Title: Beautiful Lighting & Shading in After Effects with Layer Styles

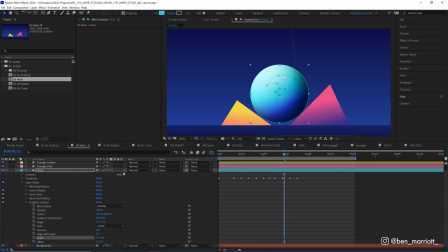But to me, this makes it a bit more cohesive and gives it a bit more saturation in those middle areas. It makes it feel more like a sphere than maybe a sort of very rounded beef patty sort of shape. And just from these four layer styles, you can create some really nice, wonderful 3D looking looks.
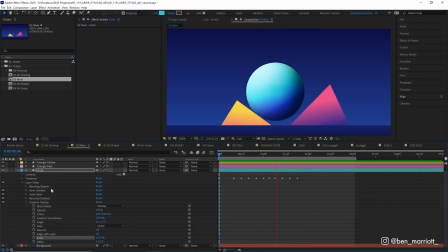And you could maybe even just use one or two or a different combination of each one. But I wanted to show you these four ones and how they work. And I think in this combo, they really work well together. And now we're going to add some really nice, cool and realistic looking reflections from the triangles on either side. And if you're finding these techniques useful, please give this video a like. It really helps me a bunch.
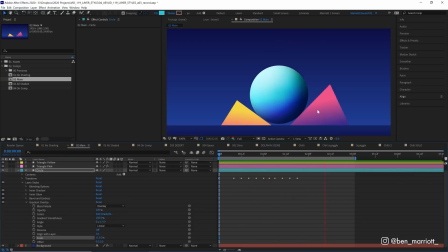Well, it makes me very happy, first of all, and it also helps me grow the channel so that I can keep providing these videos every single week. And if you don't want to miss out, consider subscribing as well. That also makes me happy. Now, onto the reflections. Let's close down our circle properties because we don't need to worry about that. And for our triangle pink, we're going to select this and duplicate it. And
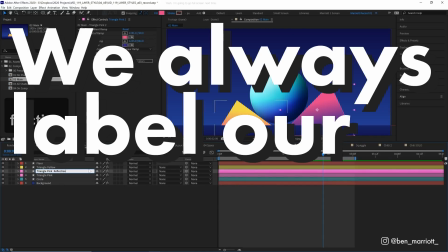I'm going to rename it Triangle Pink Reflection, because we always label our layers. And I'm going to add the effect Gaussian Blur.
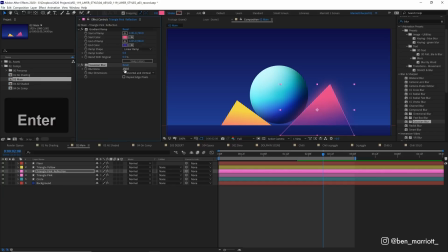And I'm going to blur it to 150, which actually looks like a nice glow at the moment. And then I'm going to add the effect Set Matte. And we're going to take the matte from layer number 5, which is our circle. And now we can see that this layer is only visible inside our circle layer.
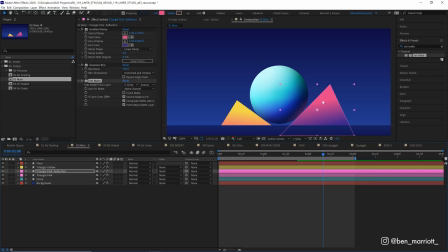So we toggle it on and off, it's only just casting a light on this circle here. Now at the moment it's pretty subtle. So what we can do is just nudge it further towards the circle. There we are. And because this isn't parented to our circle in any way, this just stays there next to a triangle. So when our circle isn't near that triangle, there's no reflection on it.
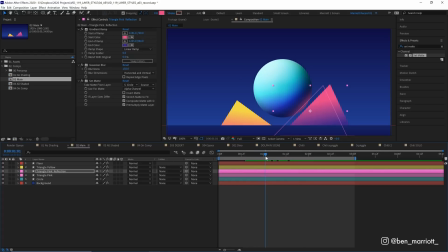But as it gets closer, it gets more and more of that pink light reflected onto it. Now this is looking pretty good, pretty realistic. But there's one way that we can get an even more realistic reflection, and that is just by changing the layer order of the Gaussian blur and the set matte. So if we put the blur above the set matte, and let's zoom in so we can get a much better look.
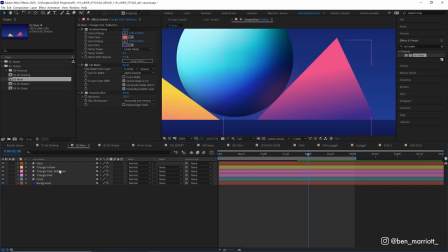Now at the moment this is really subtle, so let's move our pink reflection even closer. We can see that now it's applying the set matte first and then blurring it. So because there's less of our color towards the edges, we can see a bit more of the original color of our circle near the edges here.
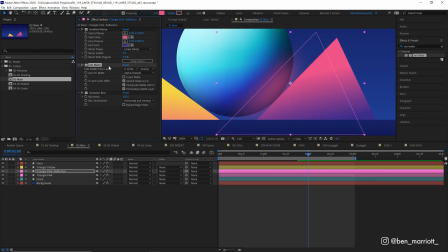Then of course we get a bit of a glow coming out of our circle anyway. So an easy way to remove that is to just duplicate our set matte effect and put that below the Gaussian blur. And now we can sort of move our reflection back a little more to make it a bit more subtle.
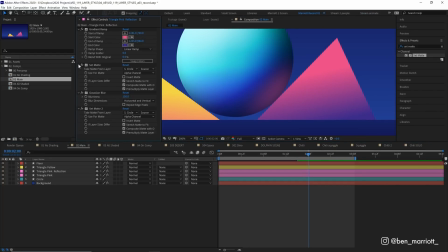So now we can see our reflection is a bit more of a rounded shape rather than when we turn our first set matte layer on, which is this flat gradient across the right. And of course this has a bit more, you know, contrast, and you might prefer that look. But if you want a bit more subtle and realistic, this method of reflection might be the way to go.
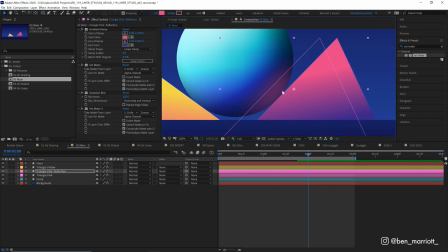And of course, if you want it to feel like it's a bit more glowing and this light is bouncing off this circle back out into the world, you can turn off our second set matte, because it really is subtle and you're not really going to notice it here. Of course, it isn't really 100% realistic because this pink isn't glowing in the first place, but somehow its reflection's glowing.
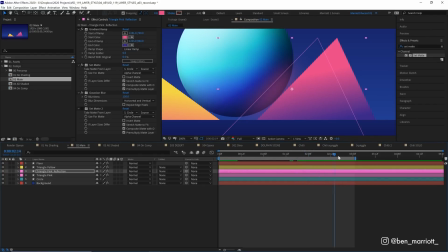But you know what? This is animation, baby. Stuff doesn't need to make sense if it looks good. Now we can just do the same for the yellow triangle.
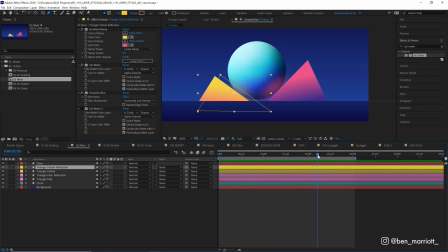There, now we've got two nice realistic looking reflections, and you can also change the blending mode of these reflections if you want. Maybe set to screen or add, where it simply lightens the circle. That is up to you as well. Done. Now to using layer styles on pre-comped elements. And this is a bit of a pro technique just for those who stay to the end.
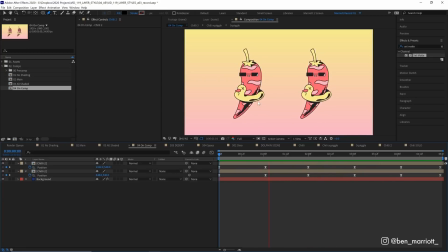And this is just a great way to add more shading and lighting to complex elements that you've maybe already animated. And here we've got two versions of the chili character from my intro, and we're going to add layer styles to one of them just so we can see the contrast between them. So we're going to add layer styles to this one on the left. And the first one that we're going to add is outer glow.
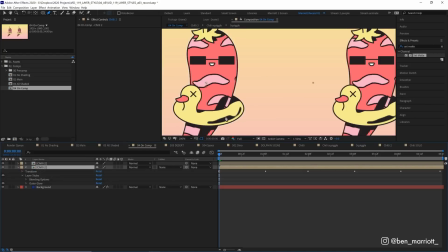This is one that we didn't use before. And, you know, this is pretty much the opposite of inner glow. It just has a little glow that comes outwards.
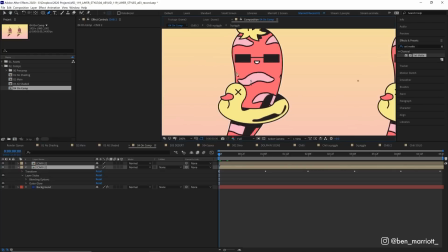You can see it's really subtle at the moment. Just this, you know, pale line sort of haloing the outside of our layer. So let's open that up and let's change its opacity up to 100%. So we can see all of it, because, you know, that's what we're paying for. And let's increase the size to maybe 120, 125. That's looking nice.
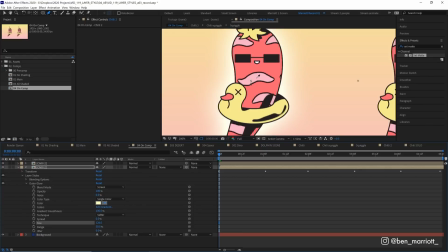And for the color, we can just simply get the eyedropper and select this pale pink here. I think it's great to select the colors you are using from the artwork itself, so you don't have too many outside colors coming in, and you know, you can run into trouble if you're trying to restrict your color palette, which, you know, I think looks a little bit nicer.
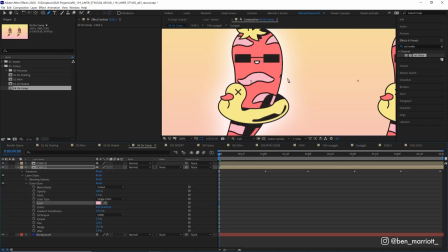So even though we're adding more colors with this glow, at least it's, you know, coming from a source close to home.
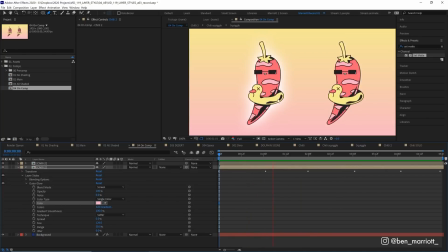And now I've got a glow coming from the alpha channel of this layer from all the transparent edges.
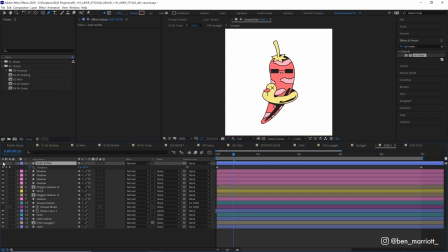And that means that we can go into our comp. Let's just turn on this extra rectangle that I've added doing a quick rotation.
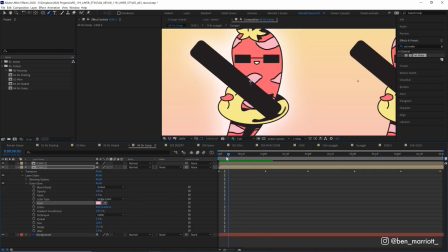And now we can see the layer style is applied to that rectangle as well. So whatever the edges of this comp is, it is going to add an outer glow to it.
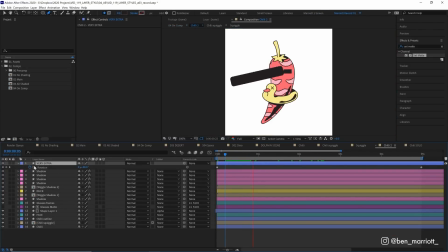Let's go in and turn that off, because random flying rectangle, that looks ridiculous. Next, we're going to add an inner glow.
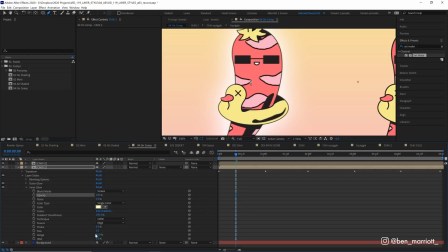Again, turn that opacity up to 100. And size, we want to increase that to maybe 75-ish.
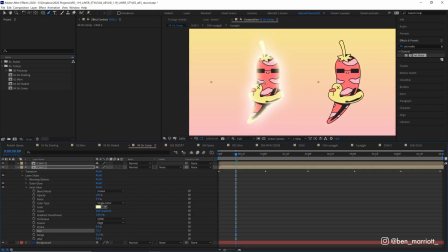And at the moment, it is looking like a really intense halo, like it's really glowing and angelic. So it's talking to us from beyond the grave and about to share with us some words of wisdom. And I don't really like how it's really just brightening up and overexposing our dark lines here.
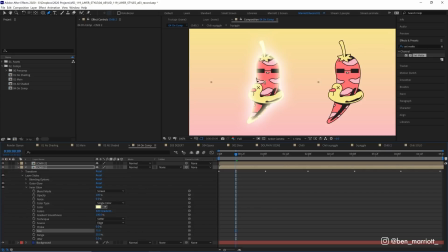I don't mind a bit of, you know, shading on our strokes, but here it looks way too much. I think we can all agree on that. So let's change its blending mode from screen to overlay. So now it's only affecting those dark areas very, very subtly. And let's change that color to that pink again. Or maybe we pick the yellow this time.
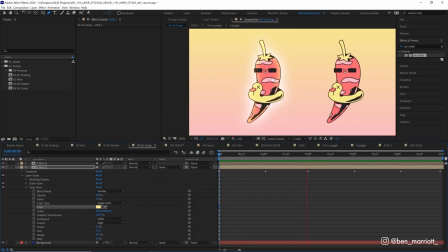There we are, that looks a bit warmer and a bit more on brand for this chili. And there we have it. You can see that makes a pretty big difference over our version without any shading. And, you know, we just added gradients with really no effort at all. But use this technique wisely. This can definitely be overdone. So, you know, consider yourself warned. And again, this project file is available to download for free in the description.
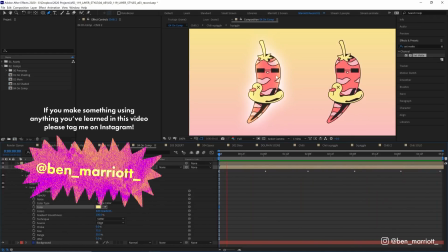Have a tinker around, see how this is all put together, and apply these techniques to your own work. I would love to see what you make. If you'd like to learn animation and motion design techniques, I've got a playlist of some of the best tutorials on this channel for you to take a look at. I'll see you in the next one.